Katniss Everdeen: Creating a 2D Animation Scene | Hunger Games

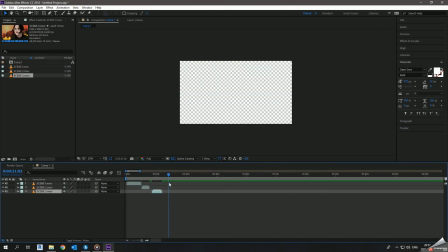8:14 So you can see how fast that animation was, and that's it. So now I'm in After Effects, and this is where I'm just gonna bring that layer.
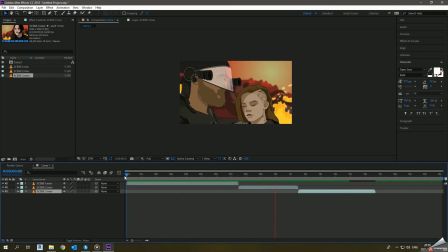8:25 I'm just gonna bring that layer of
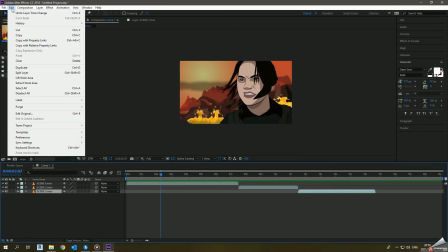8:28 where it looks like the environment, like the inner, like a hot environment.
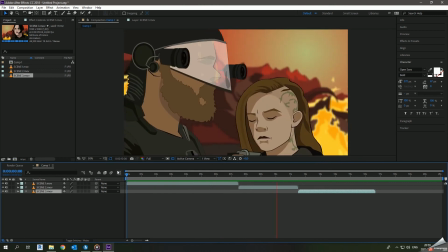8:34 So I just used an adjusted layer, and I forgot what setting I used, but you'll see how it changes here.
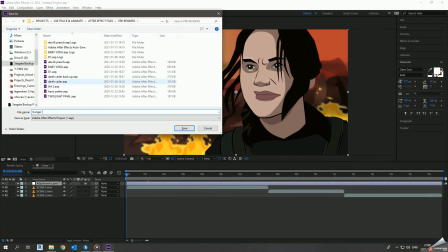8:46 And I think it did add to the final thing, but I don't know, looking back, I feel like maybe
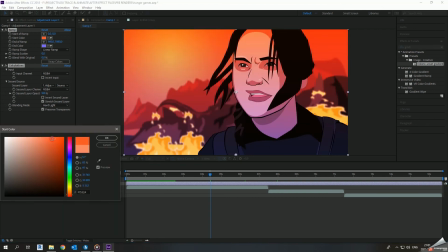8:57 I don't know if this adjusted layer did work to my favor, if I'm being honest.
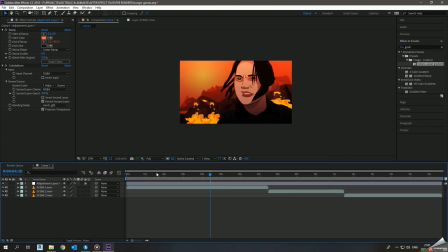9:02 I think without the layer it did look better, or I could have used something better,
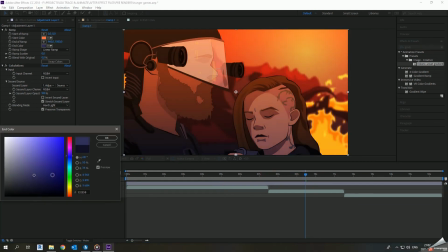9:07 because I feel like it became a bit too dark, but it did add to the composition.
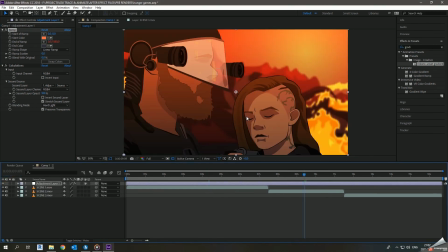9:12 I think I was happy at the time, but just in hindsight, looking back right now, I think
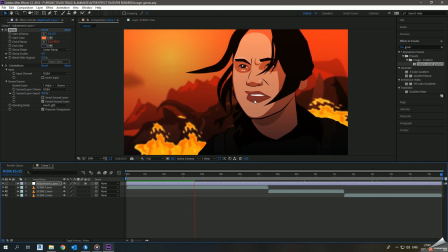9:18 I could have reduced the intensity of this effect.
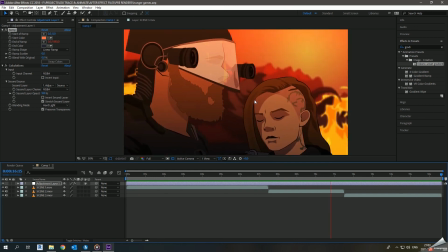9:24 So you can see that's looking good, and there isn't really much to add after this other than just the fading out of the video.
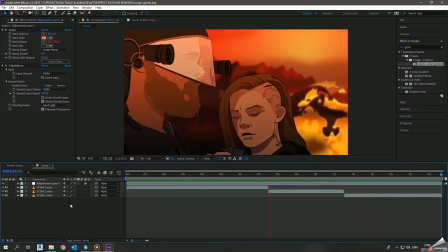9:33 And this brings it to the end of our project, and that's it. That's the Katniss Everdeen Hunger Games video.
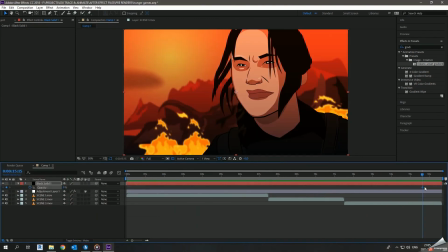9:39 If you haven't seen the previous 2 videos of the character creations that I have,
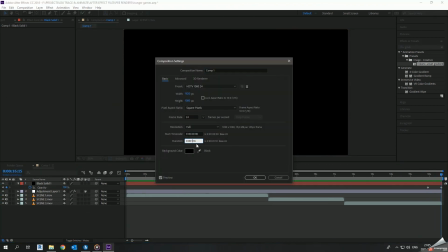9:43 please consider checking them out, and please subscribe and leave a like if you've made it this far.
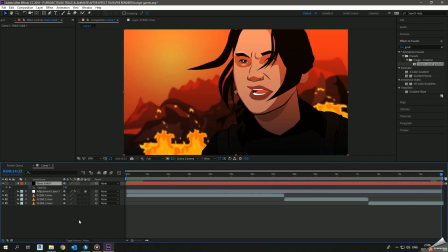9:48 And tons of projects to check out on the channel. More projects are coming, and yeah, thank you for your time,
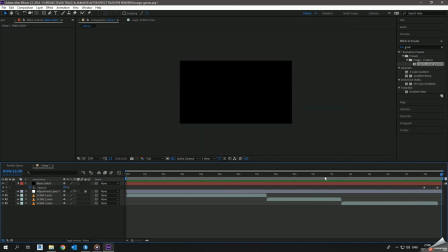9:57 and thank you for watching this video, and I wonder what project we're gonna do next.
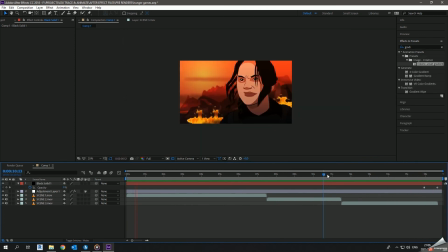10:02 So yeah, thank you for watching.
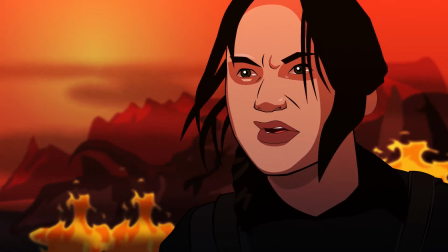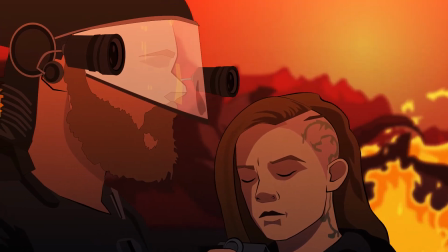10:12 If you think for 1 second that the Capitol will ever treat us fairly, you are lying to yourselves.
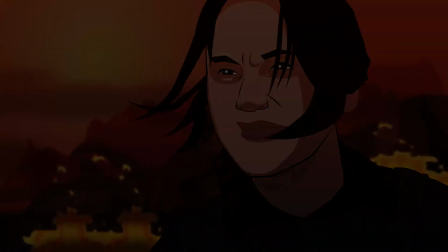10:20 Because we know who they are and what they do. This is what they do, and we must fight back.